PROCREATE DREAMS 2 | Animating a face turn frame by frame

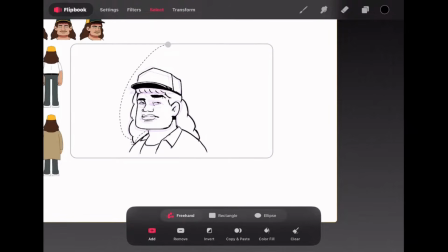493s
Now I'm making the overshoot frame, which is a duplicate of the last frame.
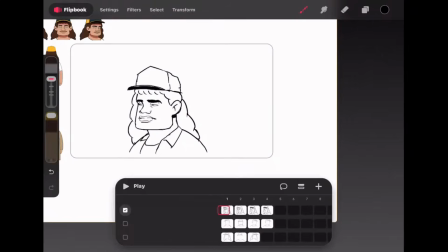496s
In this frame, I'm going to stretch this out a little bit so we can feel a little bit of stretch while it looks up.
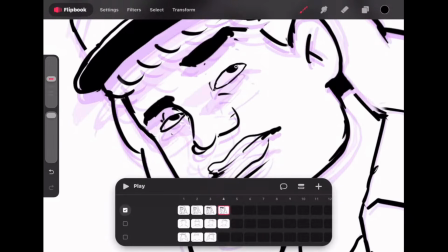502s
The last frame I made was with his him just looking up, but I'm going to
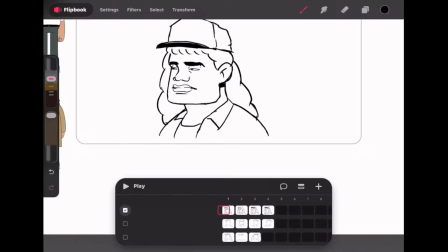508s
exaggerate him looking up some more, so I kind of stretch his eyebrows higher and make his eyes more open.
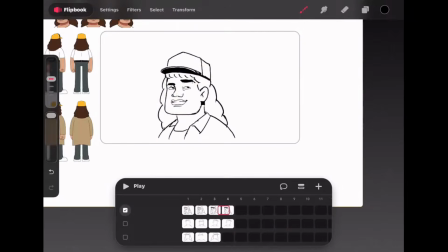514s
So normally the overshoot frame is like an extension of the final frame before it returns back to its normal pose. So it's more like an opposite of the anticipation frame. So right now I'm just holding these frames.
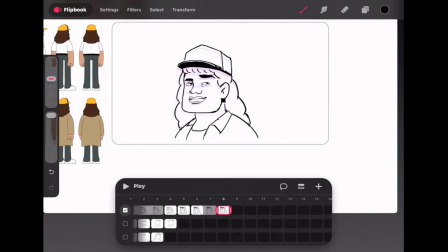527s
I'm just gonna hold these frames for longer, because I didn't really want to make much frames for this animation since it's just like an animation test.
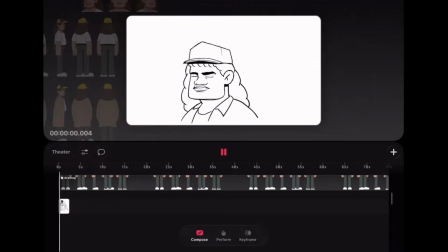536s
So I'm using pretty less frames working on this. I mean, your animation could still look pretty nice with less frames.
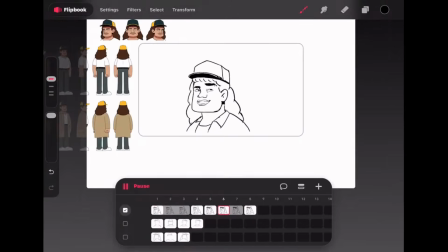543s
Just depends how you work it out. For this case, I'm just using less frames anyways.
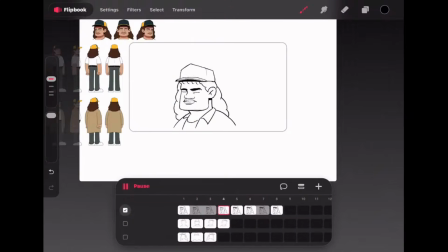550s
But on a real animation, I will be adding a lot more frames in this in-betweens to make it more smooth.
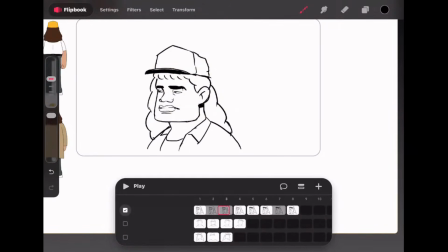557s
So this animation might not seem so smooth, but it just conveys the message.
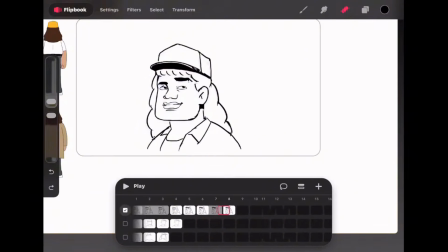562s
So he just looks down, anticipation, then he looks to the main pose, then a little overshoot.
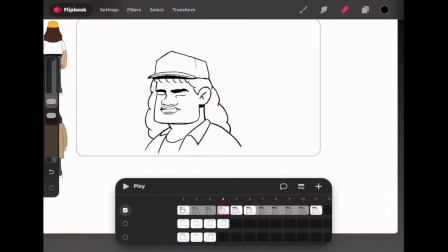570s
So what I'm doing out here now is holding some poses for more frames. So I'm just trying to figure out what timing works best, because I want him to look to the left first, to be looking at the left first, then he raises his eyebrows up like he has a thought.
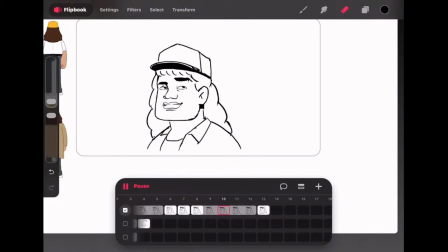584s
So I'm just trying to figure out what timing works best.
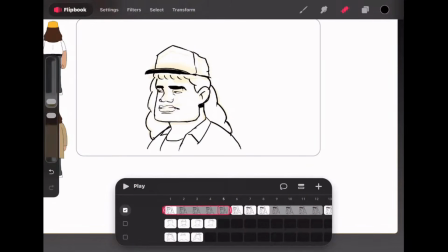587s
As you can see, this looks okay, but I'm going to reduce the first frame, the time for the first frame, and let's see how this looks.
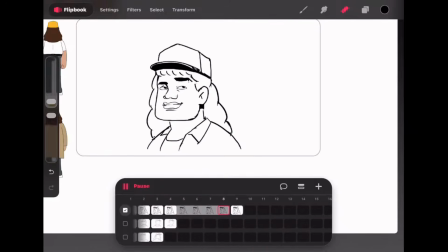594s
This looks quite better. This looks quite better. But I'm just going to hold the first frame again for a little bit more frames. I'm going to hold this for a little bit more frames, and let's see how this looks. Yeah, this looks a lot better.
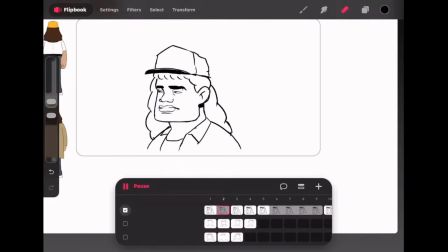607s
So once I'm satisfied with my timing, I would start doing the next frame.
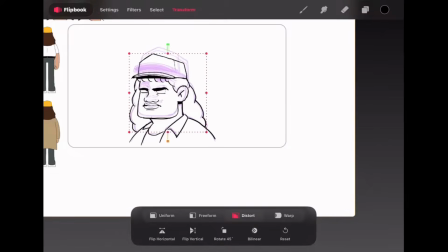612s
So I knew I wanted him looking at the right now, so I just copied my first frame and flipped that to the right.
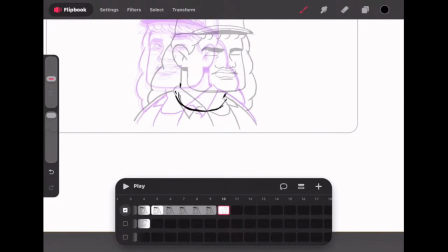619s
I knew I wanted him looking right, but I wasn't really sure the pose I wanted him to be on. And
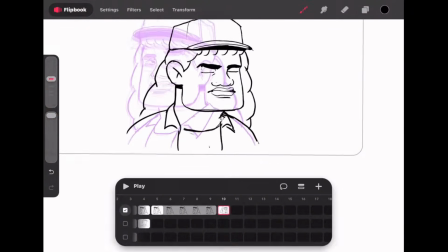624s
So I was thinking maybe he has his hand on his chin with his face like he was thinking, like he looked up, like he had thought.
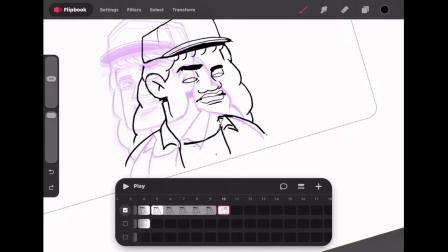632s
Then he puts his hand on his chin, like somebody was thinking. So I wanted to draw out the face first before adding the hands on a different layer.
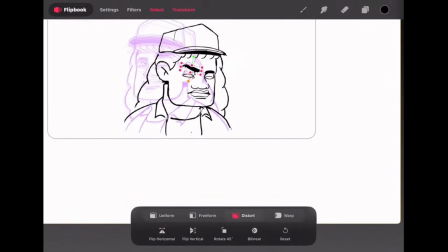640s
So I was trying to do this pose, but I felt like there was something wrong with this pose.
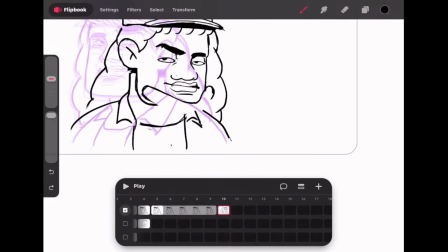646s
Like I was thinking to make him like he has like an evil plan or something.
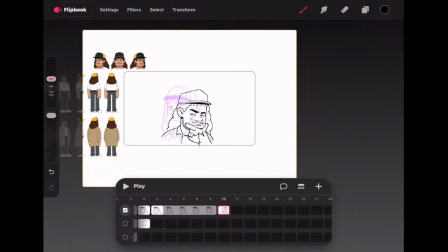651s
I don't know. So, but after doing all this, I realized like I should do something more cartoony.
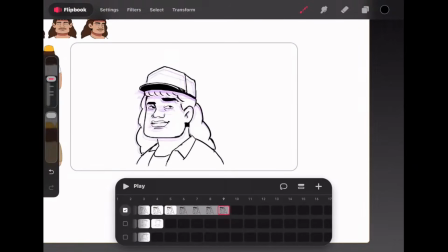659s
Because for this animation, I didn't really plan out anything. I just knew I wanted to make a face turn.
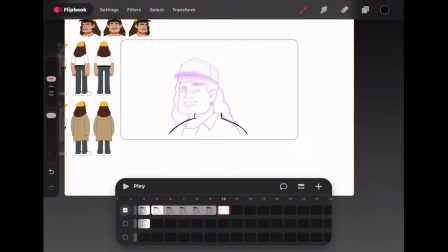664s
I didn't really have any plan. So I was just trying stuff out to see what works best.
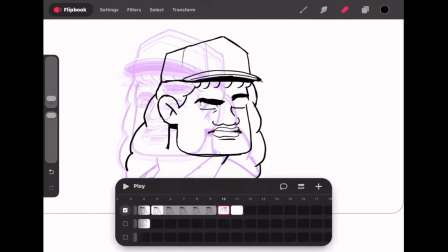669s
So I was like, maybe I should do something more cartoony, which is like a suspicious look,
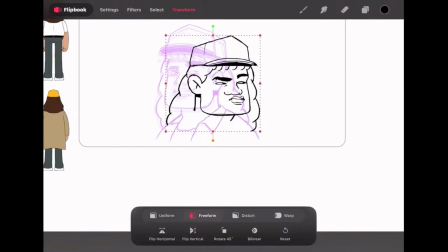675s
like a stretch, while he looks to the left, to the right, I mean. So I just stretched its expression more to the right.
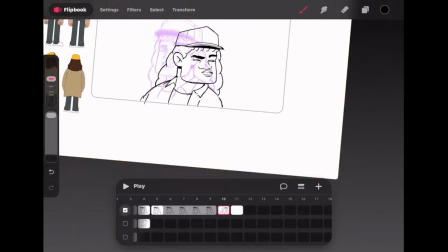683s
So after getting this frame done, I would be doing the next frame, which would be another overshoot frame, which is just a duplicate of the previous frame.
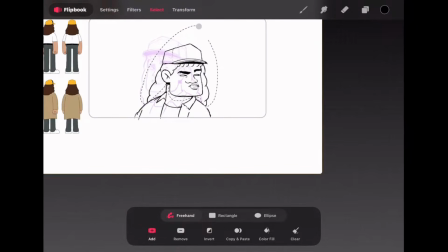691s
But I'm going to use my lasso tool to select the head and the hair and push this more to the right. And also, I would also be selecting the body, and I would distort this so the neck matches with the head.
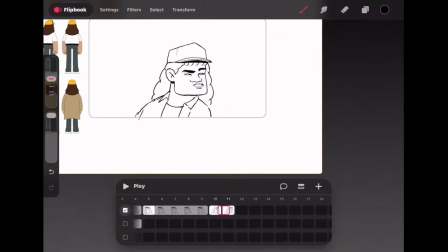704s
And that's a pretty simple way to make an overshoot frame. As you can see, this already looks nice.
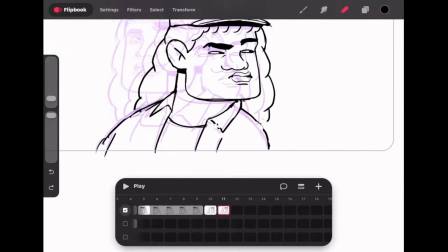708s
What I'm just going to do now is use my pen to draw back the body part so it matches.
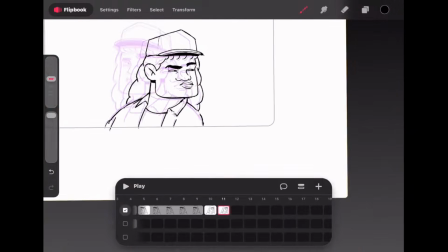714s
And I'm going to move the hair around to add a little bit of movement to the hair. So you can see this looks pretty nice.
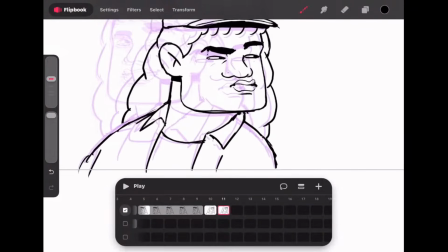721s
So I will also be going back to my previous frame to edit the mouth so it doesn't look like his mouth was already there.
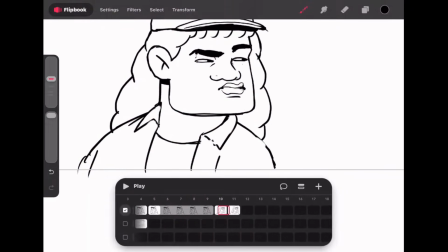728s
I'm going to push him out more in this frame, then push him out backwards in the previous frame.
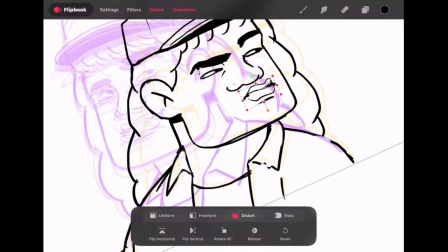733s
So we're going to have it like the frame before the overshoot frame. So we're going to push him out backwards and stretch it out.
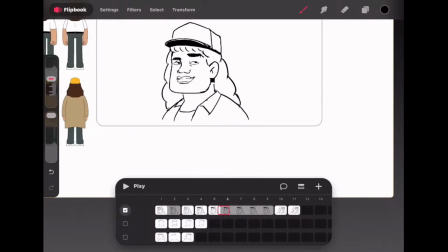739s
So now we have the mouth forming to that end frame.
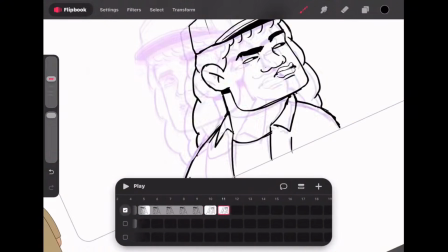743s
So now I'm just editing the face in the previous frame, so it looks like it has more movement in the final frame.
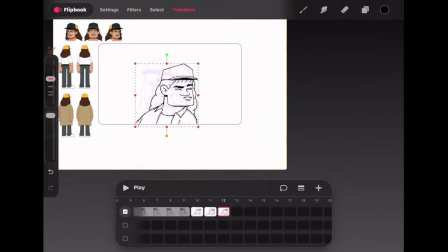750s
Now I'm going to add another frame after the final frame because I wanted the stretch to slow down.
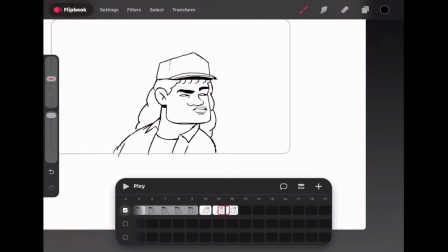756s
So I'm just going to stretch it a little bit more again, so this like works like a slow down frame.
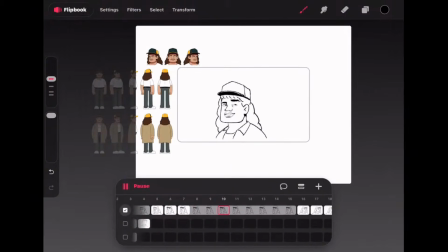761s
So you can see when he moves from the left to the right, it slows down. And this pretty looks already convincing, even without an in-between frame before the turn.
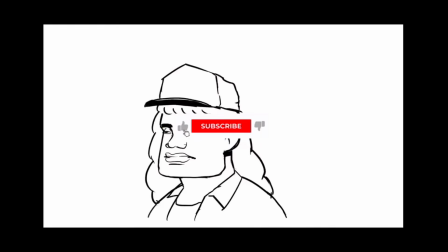772s
If you find this video interesting or you just want to show your support, you can smack the like button. That really helps my channel reach out to more people, and I really appreciate that.
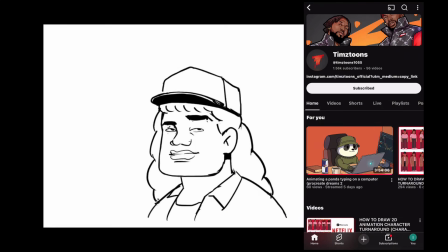780s
Also, if you would like to see more videos, subscribe to my channel. Thanks.
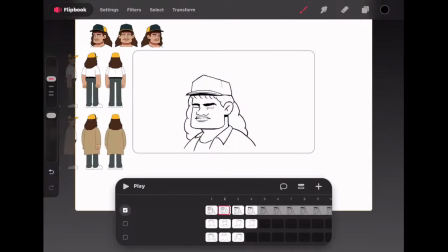788s
So now I want to start making my next in-between frame, which is like an anticipation pose where he's looking slightly down before he looks towards the right.
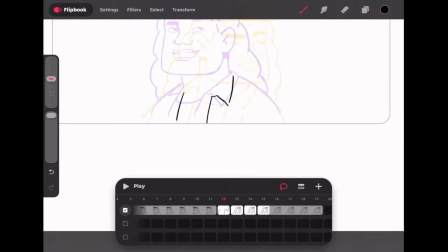800s
So I want this frame to be in between the frame of him looking up
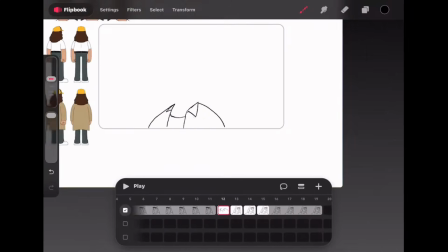805s
and also in between the frame of him looking to the left, to the right, I mean.
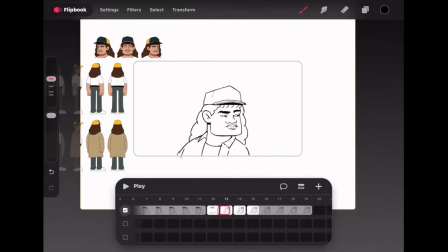810s
So I'm just drawing all the drawings in the center of the onion skin of him looking of the previous frame and the next frame.
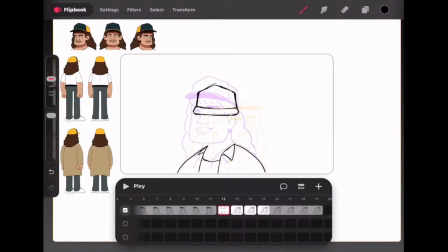818s
So I'm drawing in the center of all these frames. So, but I want this to be like an anticipation pose.
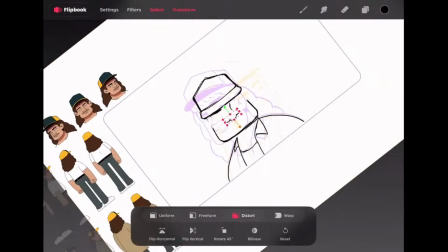823s
So I'm trying to make his hat look down and his face look down. And I really had a hard time trying to make this pose.
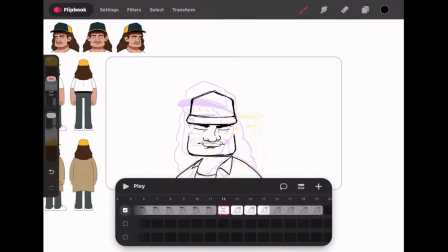829s
And what I could have simply done was to just copy the front view face, which I already had on top as a reference.
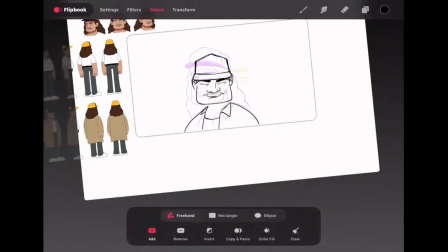835s
I could have just simply copied that face and worked on that face to make him look down.
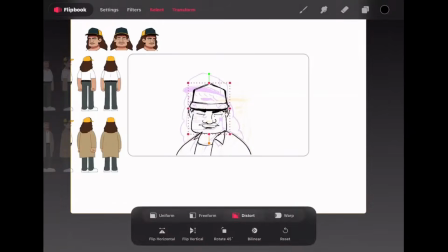840s
But I don't know why, for some reason, I was taking the hard route on the longer route to make this.
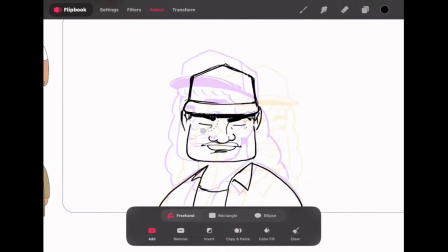845s
I don't know why I did this. But I guess sometimes you gotta learn the hard way before you figure out the easy way.
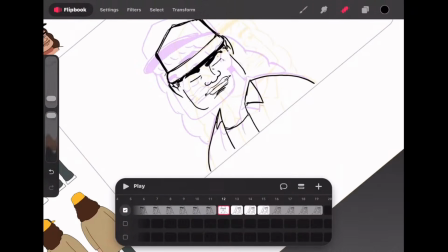851s
Right now watching this video, I'm like, why did I stress myself so much doing this when I could have just done this way instead?
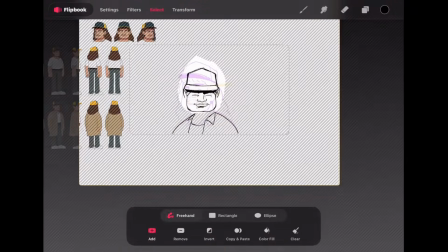858s
But I guess we learn from our own mistakes or our own hard trials.
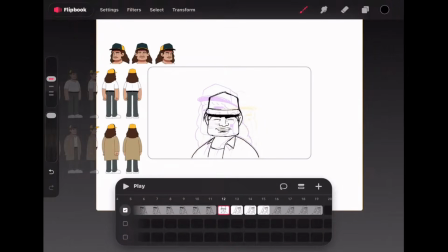862s
So if you're trying to learn animation, you just keep practicing basically.
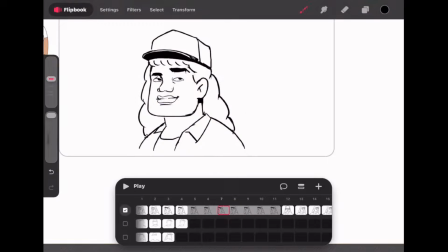867s
You would figure out easy ways and you would start becoming faster at animation. So this is just my struggle trying to get the in-between frame right now.